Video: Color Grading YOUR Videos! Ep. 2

Today's video is brought to you by Audible.
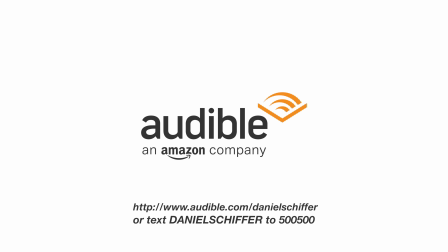Go to audible.com/Daniel Schiffer or text Daniel Schiffer to 500-500 to get a free book and a 30-day free trial. Welcome to the second episode of Color Grading Your Videos, the show where I take footage you guys send to me and I color grade it right here on the channel. If you would like to submit your clips for a future episode, all of the instructions to do so will be in the description down below, but let's not waste any more time and get right into our first submission. So our very first submission of the night comes from Michael Moore,
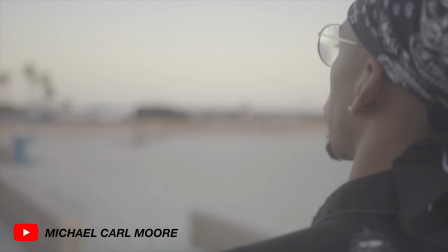who's given us 3 clips here which I believe come from either a music video or some sort of fashion lookbook.
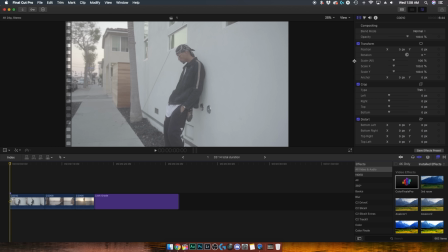And as you could probably tell, this footage is shot in a fairly flat picture profile, presumably S-Log2. So we'll have quite a bit of dynamic range to work with, and I think we can get a really cool look with this footage. So the first thing I'm going to do is add Color Finale Pro to our first clip, open the controls, and then I'm going to create a new color wheels layer. I'm going to open my scopes by hitting Command 7 on my keyboard, and I'm going to use the lumo waveform as a guide for my exposure.
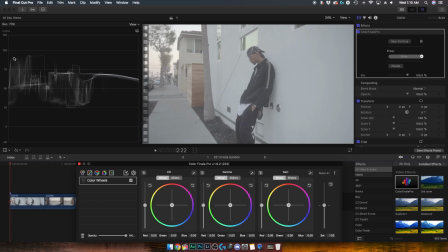In very simple terms, the way this works is that if anything goes above this 100 line, you're gonna start losing some information in your highlights, and if anything goes below this 0 line, you're gonna lose some information in your shadows.
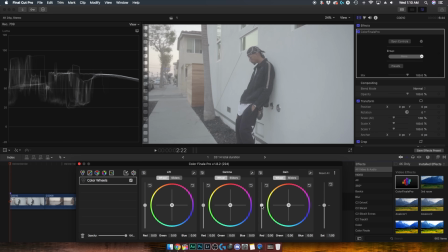So the first thing I'm going to do is adjust my gain slider, which controls my highlights, and I'm going to push it up until I'm just a little bit above that 100 line.
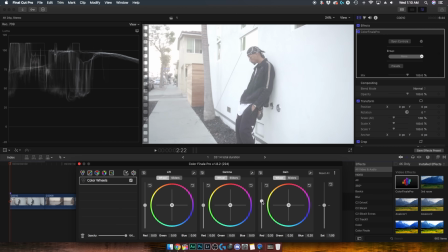As you can see, if I keep pushing, it starts to flatten out, and that is lost information,
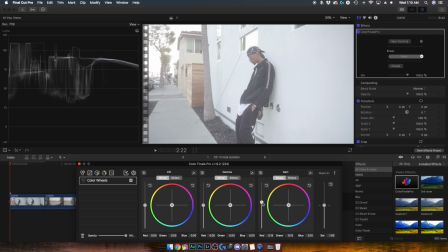which is not what we want, so we're gonna bring that down until we're not losing any of that information. And the next thing I'm going to do is go all the way down to our lift, which controls our shadows.
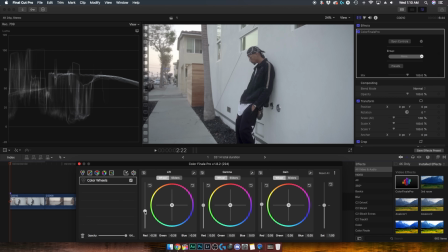I'm gonna bring those down until we're almost at 0, but not quite, because if we go all the way to 0,
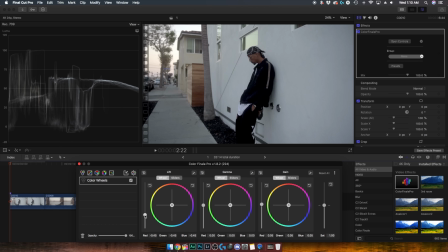things start to get crushed and your shadows turn into a complete black and you no longer have that information.
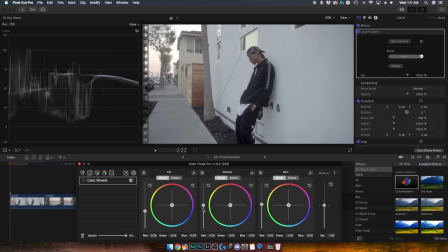So we're gonna go close to 0, but not all the way. I'm also going to pull down my midtones just slightly. And the next thing I wanna do is increase the saturation back into this clip.
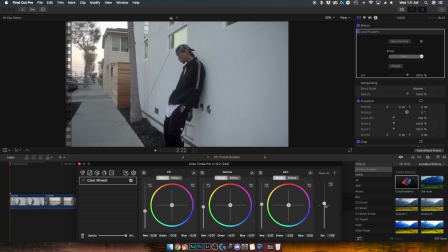To do that, I'm going to take the saturation slider and just push it up to about 1.25. I think that looks about right. So what I wanna start doing is creating a look that I think will suit this video. So I wanna introduce some greens and yellows and some warm tones into this shot.
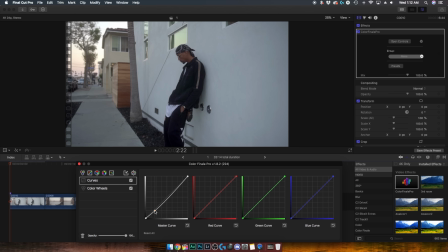So to do that, I'm going to create a curves layer, and I'm going to start introducing some contrast into the shot by making a simple S-curve in our master curve.
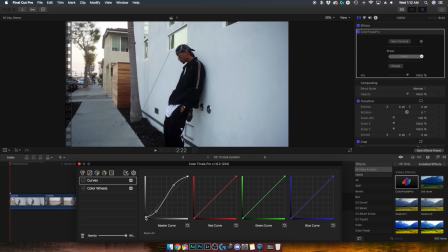So now that the image is looking kind of punchy, I'm going to lift up the bottom of the curve just slightly to fade out those shadows just a bit. And the next thing I'm going to do is start introducing green into the highlights of the shot by making a point here and dragging up.
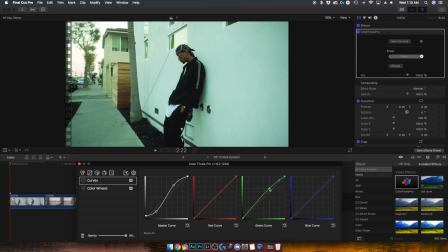Now obviously we don't want our whole image to be green, so I'm going to make another point here and start pulling down to fix the rest of the clip. And I'm going to do the same thing in the red curve, only this time a little bit lower down on the curve itself. All right, so far I'm liking the way this is looking, but I do want to warm it up a little bit more.
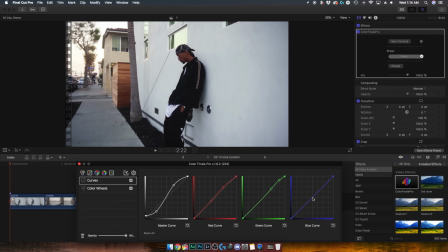So I'm going to go into the blue curve and make a point right in the middle and start dragging that down to take blue out of the shot. Now here I'm just using my eye, pulling away until I've got the look that I think I want. And right there seems pretty good. And as you can tell, it's starting to resemble more of a film stock like a Fuji or Kodak. It has that sort of vintage look to it. And if we turn the curves layer off and then back on, now you can really see the difference that this layer actually made.
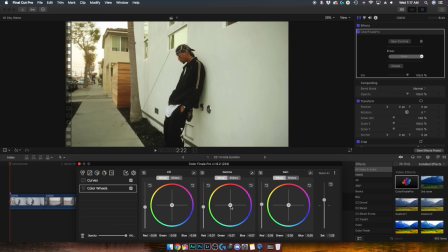And I think that the last color adjustment I want to make here is to introduce some red into the midtones by using the gamma color wheel. And I think that looks about right. So I am pretty satisfied with how this is looking so far.
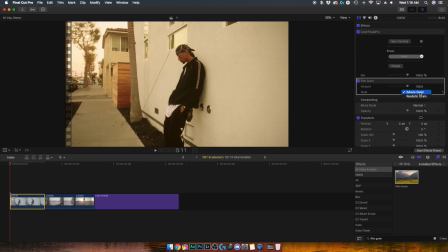I'm actually gonna add a film grain effect to the footage as well, making sure that we're set to realistic grain and turning the amount down to 5.
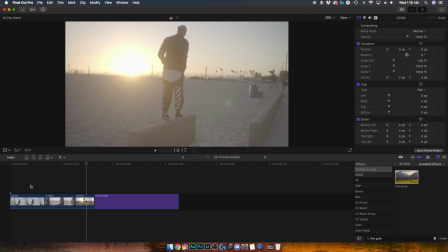Now I do wanna make sure that our color grade is applied to the other 2 clips as well. So I'm going to click on the first clip, hit Command C to copy our effects, highlight the other 2 clips, go up to Edit, Paste Effects, and there you have it. Now this clip here looks pretty much exactly how I want it to look, but this clip here does look a little bit oversaturated.
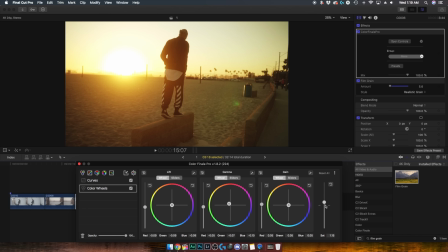So I'm gonna go into the color wheels on this clip and just bring down the saturation so that it better matches the rest of our footage. And I think that's it. So here is the before and after of our first submission from Michael Moore.
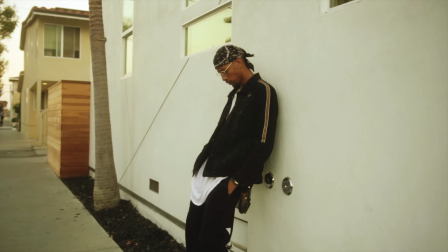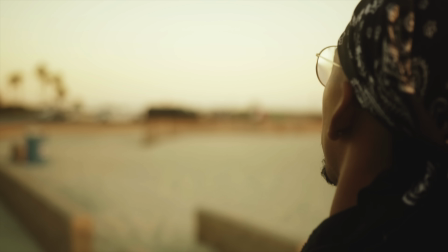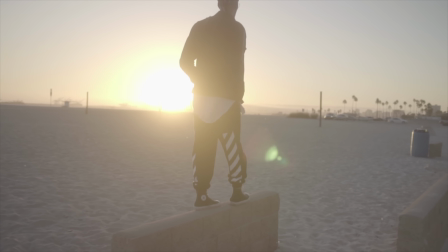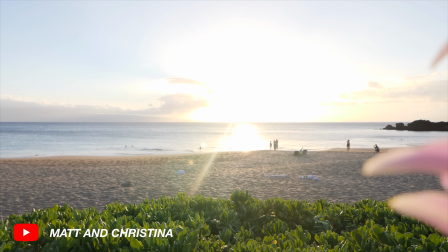So our next submission comes from Matt and Christina, who have given us 2 clips which look like they were shot on vacation.
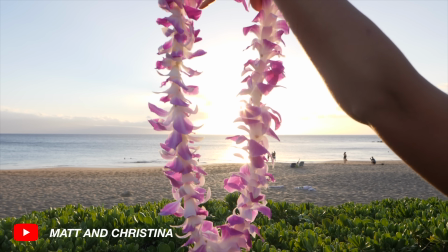And this will be a really good follow-up to our first submission because it's shot in very similar lighting conditions.
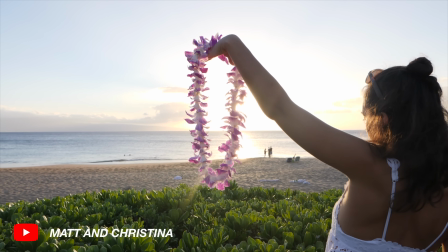The only difference being this stuff is not shot with a picture profile. So while the stuff before was shot using a log profile that was very flat,
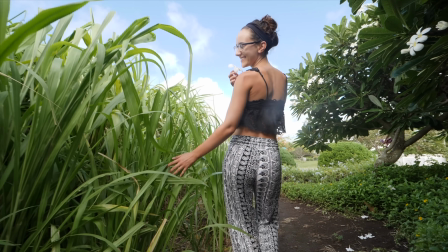there is a lot more color and vibrance already in this footage, but maybe a little bit less detail available to us in those highlights.
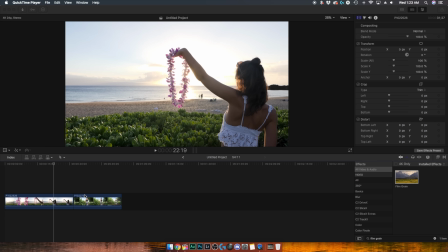As you can see, even on this shot here, the sun is blown out a little bit. it. So really with this kind of footage, when you're not shooting with a picture profile, you could leave it as is and it already looks good because it's vibrant and saturated and it has a lot of contrast already. Now, of course, the way we do things around here is we want to make everything look as cinematic as possible.
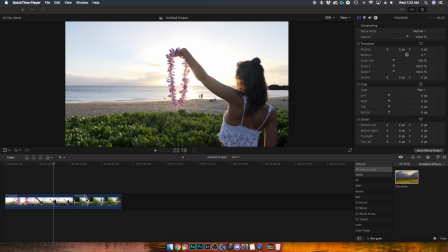I'll also maybe try and salvage some of the detail that might still be in there that we can't see. And additionally, I'm going to try and really push that golden hour theme. Now, like always, the first thing I'm going to do is add Color Finale Pro to our first clip and open the controls.
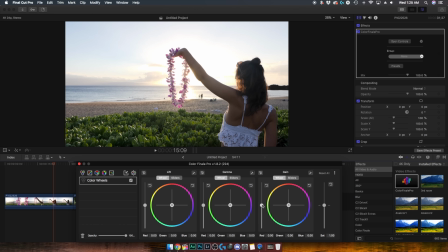I'm going to create a new color wheels layer and I'm going to start off by pulling down in the gain channel to see how much of the highlights, if any, we can recover.
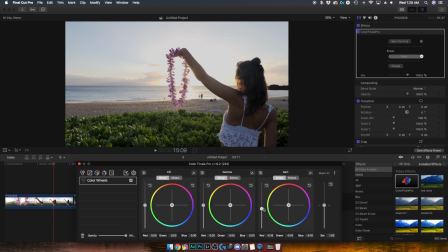So you'll notice that if I start pulling down, we are getting back some of that detail in the clouds,
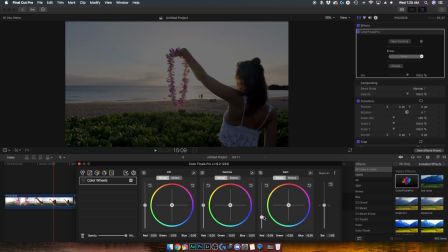but if I keep pulling down, it really just makes the image darker and we're not actually getting any more detail.
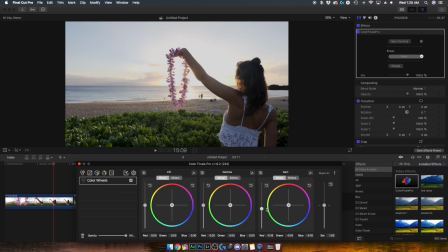So I'm only going to pull down to the point where we get some detail back, but before it starts getting dark. And hopefully you can see that we did get some detail back in the clouds here as well as on this side. And you'll notice this if I turn the layer off and then back on. And obviously the overall image does look a little bit dark now.
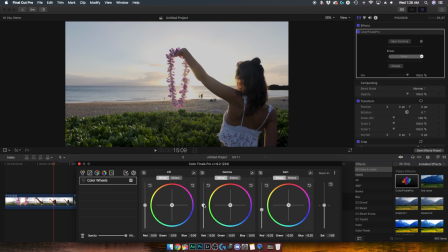So to fix this, I'm actually going to push up in the gamma, bringing up some of those midtones. And then to counteract that, I'm going to pull down in the lift to add some contrast back into the shadows. So now if we turn this layer off and then back on,
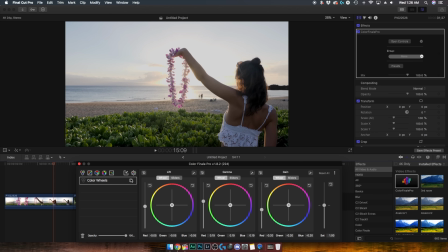you'll see that our exposure in our subject doesn't really change all that much, but we do get a lot of detail back in that sky, which is what I was hoping for. So the next thing I want to do, and you might have already guessed, is add a curves layer and start making some contrast by doing an S curve in the master curve.
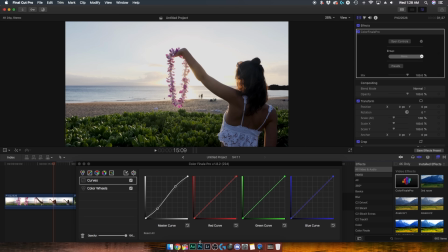Now already the clip is looking a little bit better than how we started, but I do want to really drive that golden hour feel because the clip is shot at golden hour. So we're going to try and enhance that. So I think I'm going to start in this red curve, making a point here and just pushing up a little bit to warm up those highlights. Now, of course, we don't want to make the entire clip completely red like this, so I'm going to make another point here and just pull down a little bit. And I'm also going to make a point in the blue curve here and pull down just a little, and this will also help warm up our footage. While we're at it, I'm going to make a very subtle decrease in the green curve because the skin tones did start to look a little bit green there. So there is only one thing left that I want to do to this clip to make that sunset more convincing, and that is to make our green plants here in the foreground look a little bit more golden and yellow from the sunlight hitting it. So I'm going to create a new vectors layer and go into our yellow channel, and I'm just going to move over the hue slightly and then raise our luminosity just a little bit. I'm also going to bump up the saturation slightly while we're at it. Now, one more minor adjustment just to finish it off. There is a little bit of a pinkish magenta tint over this clip, and I want to remove that. So I'm going to go into our gamma color wheel here and just pull pink out of the midtones slightly, just like that.
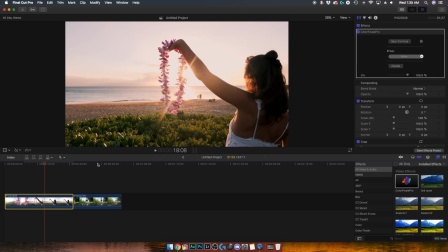So let's go ahead and select our clip and hit Command C and move over to our second clip and paste the effects.
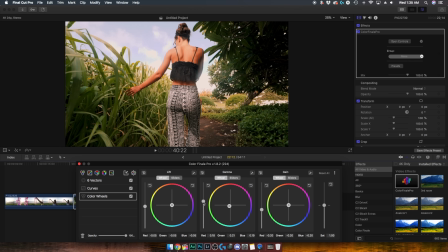So this is already looking pretty good. I think the only thing really that I need to do is just bring down these midtones slightly and then maybe just bump up the shadows. So I think that's pretty much it for this color grade. So here is the before and after of our second submission.